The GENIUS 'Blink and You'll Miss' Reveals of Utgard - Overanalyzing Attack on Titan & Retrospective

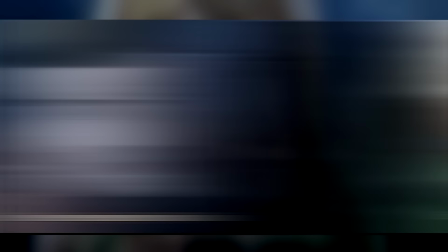8:20 First off, notice how even in a situation like this, they still talk about tracking their kills, something that we've already heard is a constant badge of honor they carry around,
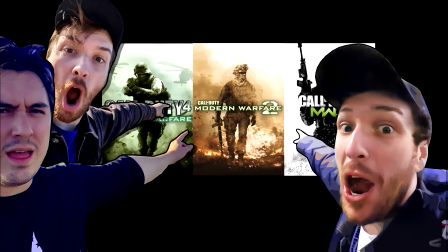8:29 with Eren naming up their KD ratios as if he met his favorite Call of Duty team in 2010.
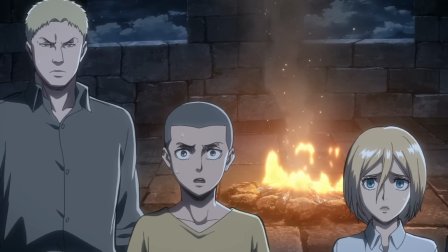8:35 Modern Warfare 1, 2, and 3 are still the best ones. Though secondly, and this is where things get really interesting,
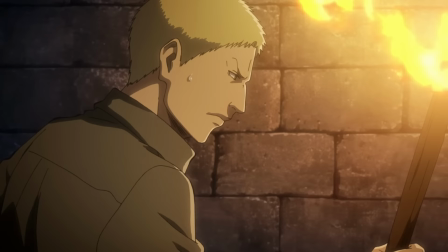8:41 Line tells them to make a sort of a makeshift barrier to hold off the titans, prompting Reiner and Bertholdt to immediately run ahead because one,
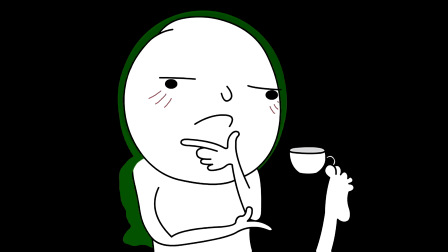8:48 they know they're the safest by default since, you know, titan regeneration, and two, because they've just had so, so much more experience in a military hierarchy.
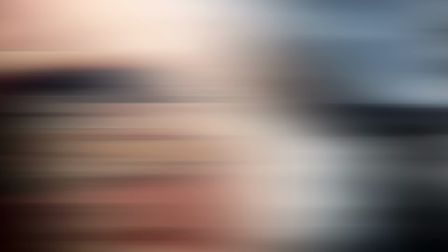8:56 I mean, sure, don't get me wrong, the others have very much had their trial by fire as well, but with Reiner and Bertholdt,
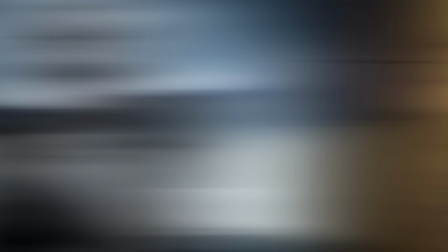9:02 the warrior unit put them through quite the ringer years before they ever joined the cadets,
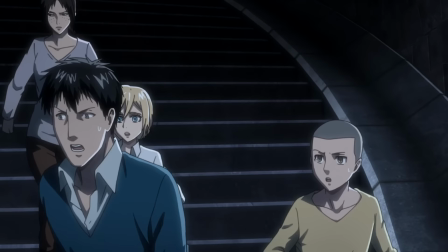9:08 so orders to them are far more life and death than they were to the rest of the soldiers. I mean, you remember when Eren was a kid in Shiganshina Fel?
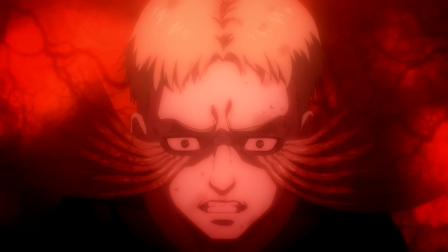9:16 Well, yeah, Shiganshina Fel, because of Reiner and Berthold already being warriors, right?
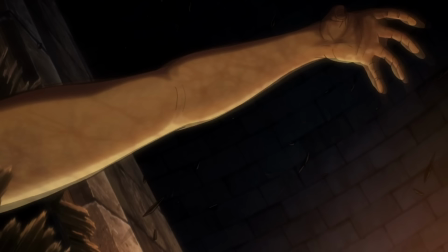9:20 But the absolute best part here has to be the transition we see from Reiner's perspective,
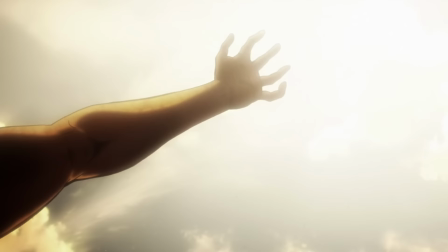9:25 with us fading from the present day to all the way back when Marcel was eaten by Amir.
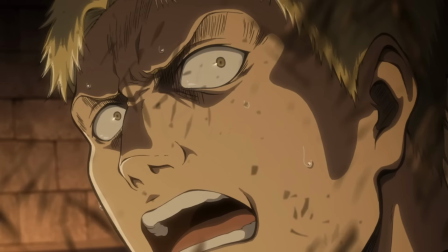9:31 Purely visually, it's just really really cool, but in story, it achieves a whole bunch of different things at once.
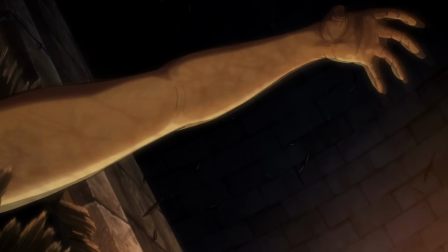9:37 Firstly, in many ways, this is Reiner's breaking point.
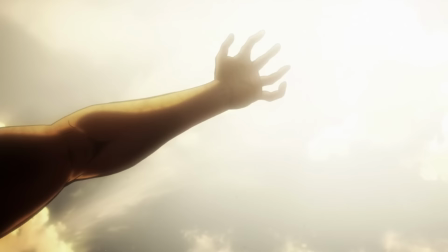9:40 His first proper dance with death that quickly makes him question whether or not continuing to pursue their mission of finding the founder really is the right call.
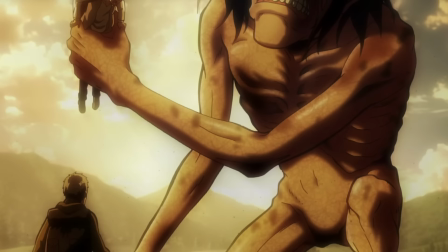9:48 Luckily for us, we wouldn't have to wait long to see what his decision was. Though secondly, it gives a full-body shot of what we now know to be Amir's Titan,
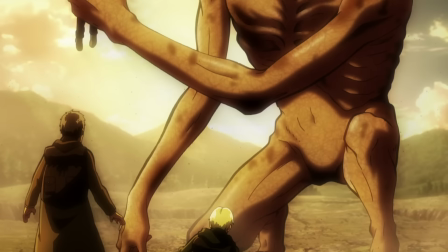9:57 which of course opens a whole nother can of worms, particularly if you enjoy overanalyzing.
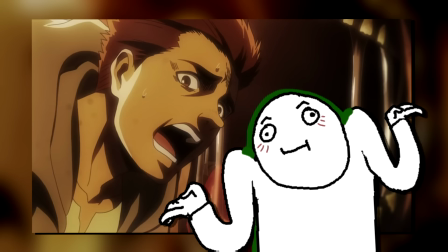10:02 In hindsight, we of course know that this is where she got the jaw titan in the first place.
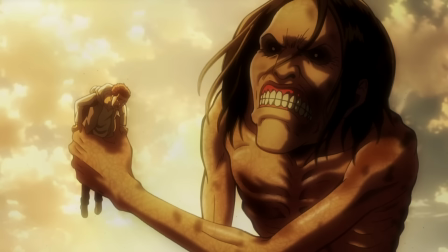10:07 Though currently, we are of course completely unaware of the fact that the power is stolen through eating another shifter.
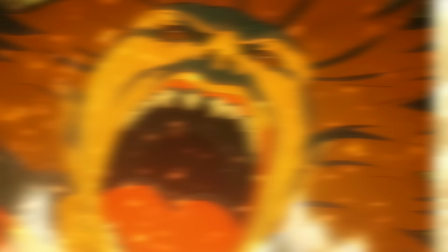10:12 That said though, note how in the flashback her teeth was flat, while now they are rigid.
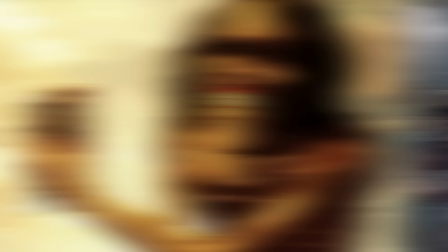10:18 And same goes for the nails. In the flashback, they appear to be totally normal like any other pure Titan.
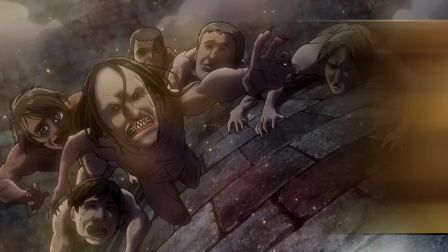10:24 But now, they are rigid, almost like claws.
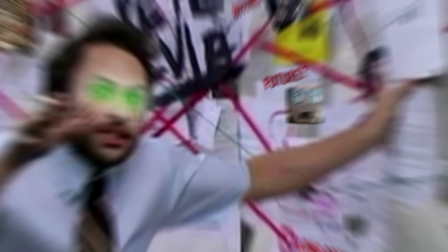10:27 So while yes, jumping to the conclusion that eating some rando we know literally nothing about gave her the shifter power is certainly a major leap,
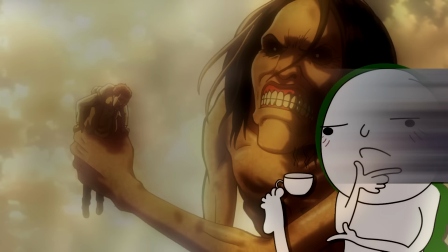10:36 it is also hard to deny that there aren't any clues there, right?
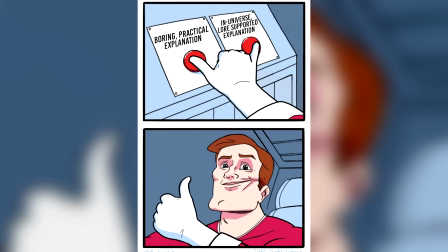10:40 Also, I know that some have wondered about why her pure Titan form appears to be basically the same as her shifter form.
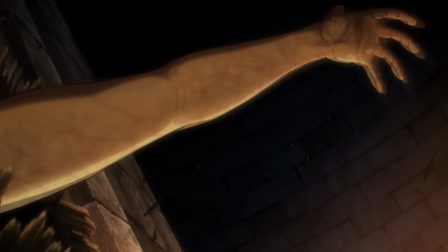10:46 And here, I think there are a few possible answers.
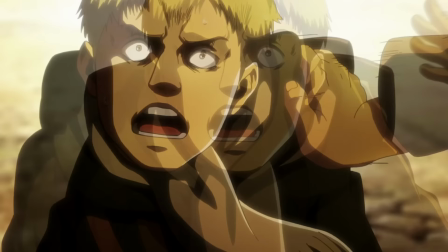10:49 First off, the super obvious and boring one is just that it's a practical way of hinting at Amir's origin and giving us a concrete,
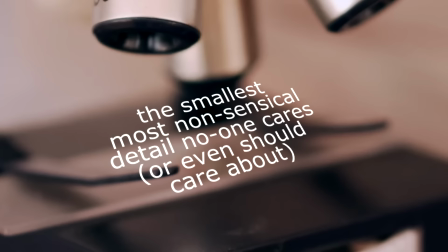10:56 recognizable link between her and Reiner. So if nothing more, then yes, this is literally for us as the audience to be able to recognize this as Amir.
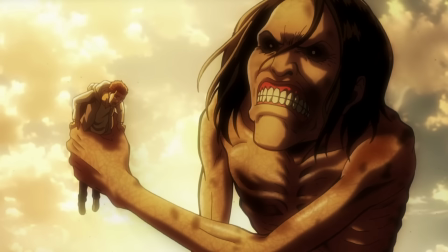11:05 Though an in-universe explanation that I would propose is also relatively straightforward. I would say that it's not her pure Titan form that looks like her shifter form.
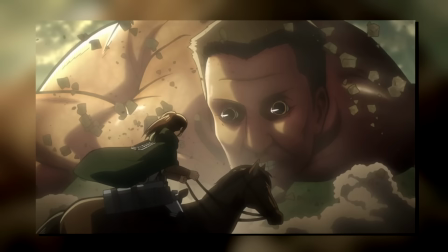11:14 It's that her shifter form looks like her normal one.
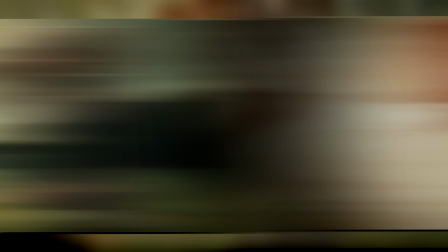11:17 Keep in mind, we have seen titans running around on all fours, and we have also seen Marley pick certain people for certain titans.
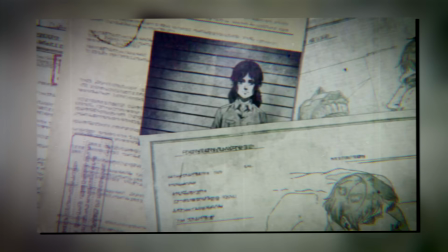11:24 So, while we can't say for sure, perhaps there are some fundamental characteristics that can be used to determine how well a particular shifter will drive with their titan form.
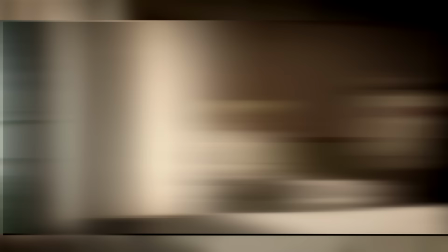11:33 Peek's human body, for example, actually changes because of how long she spends in her titan form,
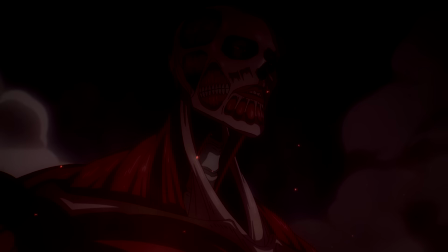11:38 with her having to go through what is basically physical therapy to learn to walk again. Also, unlike the Colossal Titan for example, that was a complete visual overhaul.
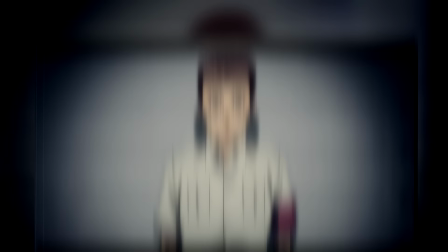11:47 With the Jaw Titan, we know that it inherits many of the characteristics of its wielder. With Amir's jaw, her hair is messy black locks.
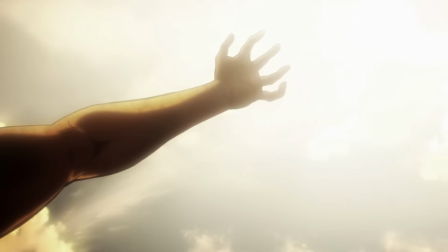11:55 While with Galliard, it is swept back blonde hair. But yes, point is, even though we can't quite say that Marcel here is the original holder of the jaw,
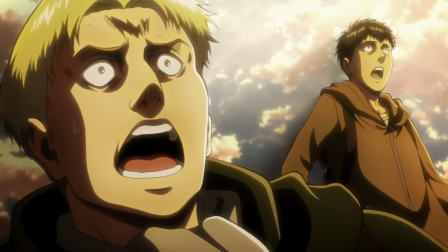12:03 splicing in this scene here is certainly a bold move considering how much it actually shows.
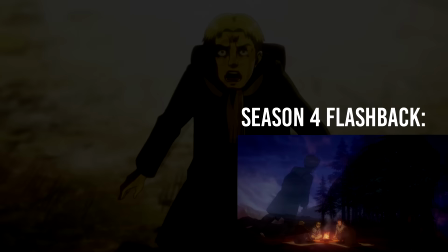12:09 And before you ask, yes, I did go frame by frame and they weren't quite bold enough to show Annie here,
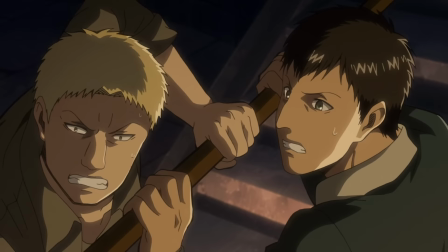12:15 because, you know, that would straight up reveal, like, literally everything. But anyway, cutting back to the present, Bertholdt pops up and immediately asks whether Reiner is okay.